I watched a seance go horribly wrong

Let's just keep say she's still alive. I really want her to still be alive.
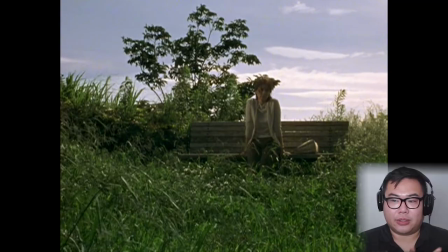The use of green to evoke the presence of the child, I guess. Maybe she's an actual psychic in this version. If that's the case, it'd be very different from Séance on a Wet Afternoon.
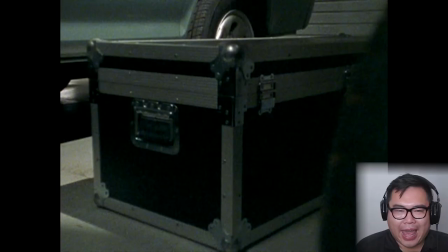Although, I guess to a certain degree, maybe, perhaps, the wife's psychic abilities is left ambiguous.
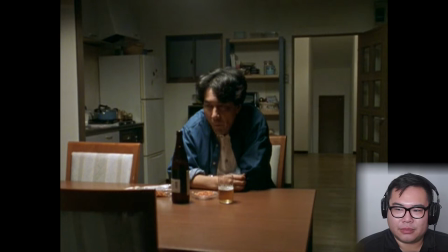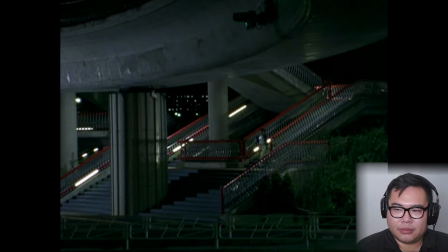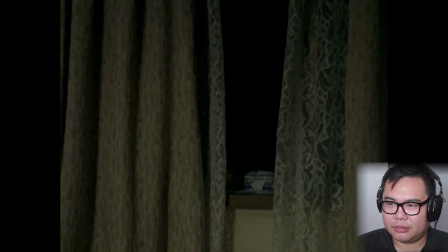This is why you always gotta check your equipment.
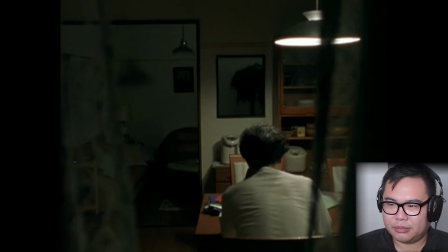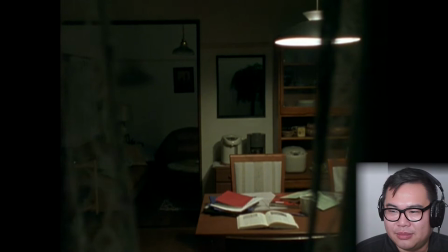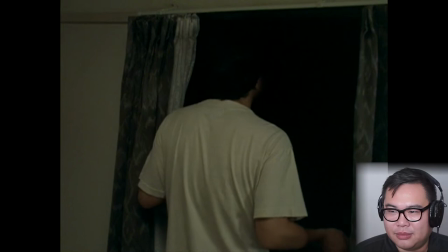He's heard a good sound. Something that he hasn't heard, something that's confusing him. So Sasaki, his... Oh, one of his workmates, the guy who did the kidnapping?
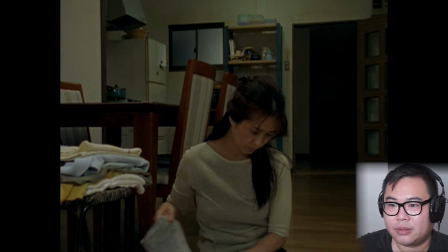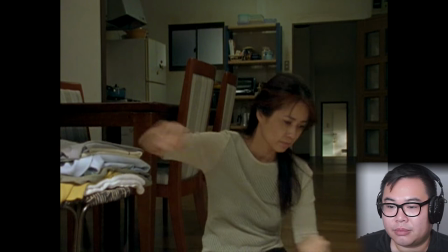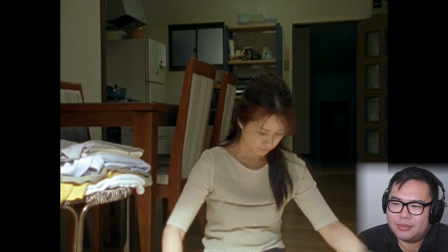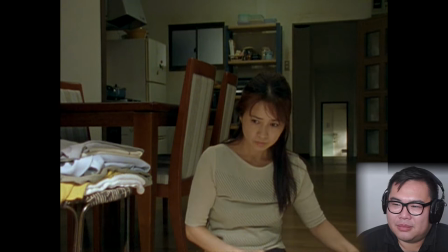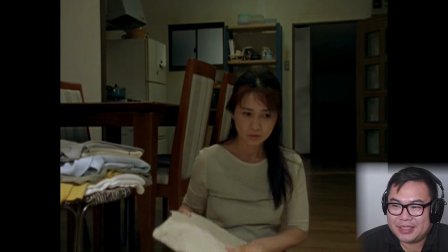You better sense that fucking girl.
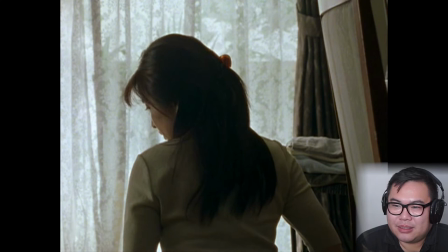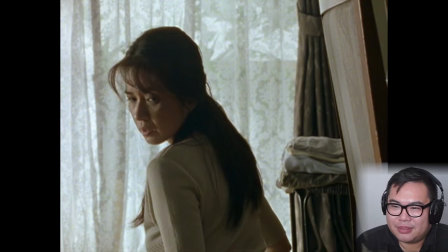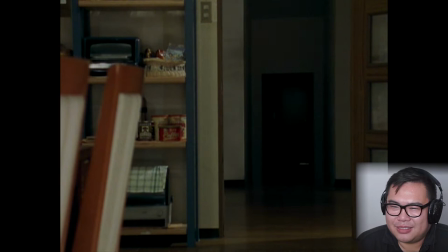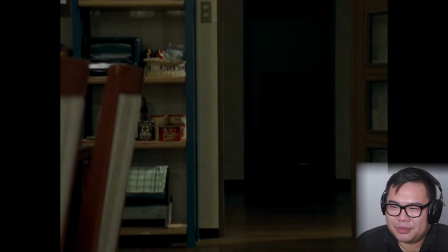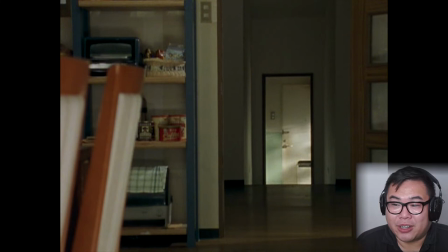Plenty can be said of Kurosawa's use of darkness to convey dread.
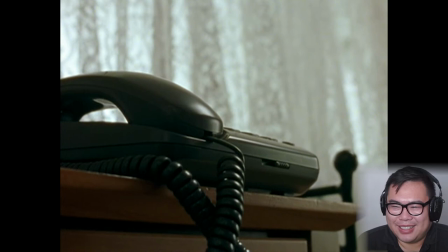But it's also, I think, aided by his use of repetitive emotions, the kind of ways he slowly constructs expectations in the part of the audience, and with that expectation is the building of dread.
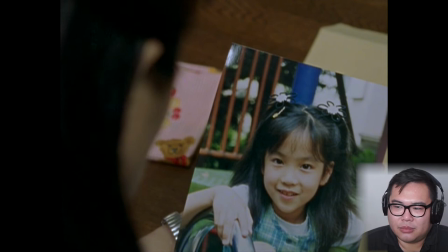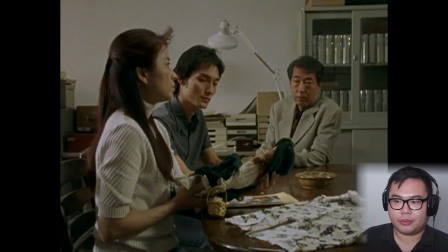Again, the green association with the girl.
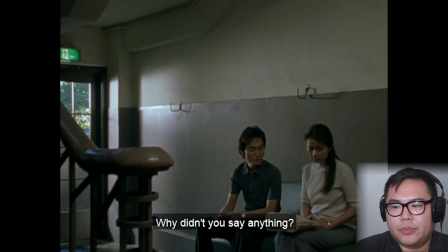Because she wasn't certain. Yeah, like the green, it's off in the distance.
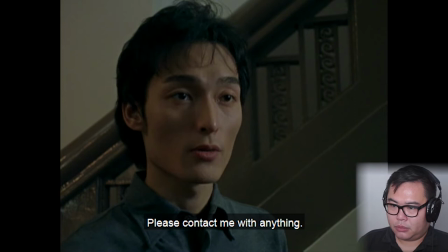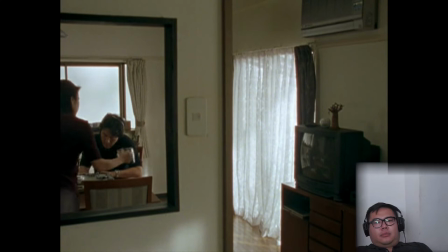You've got to find an interesting sound, man. You got to open up your equipment.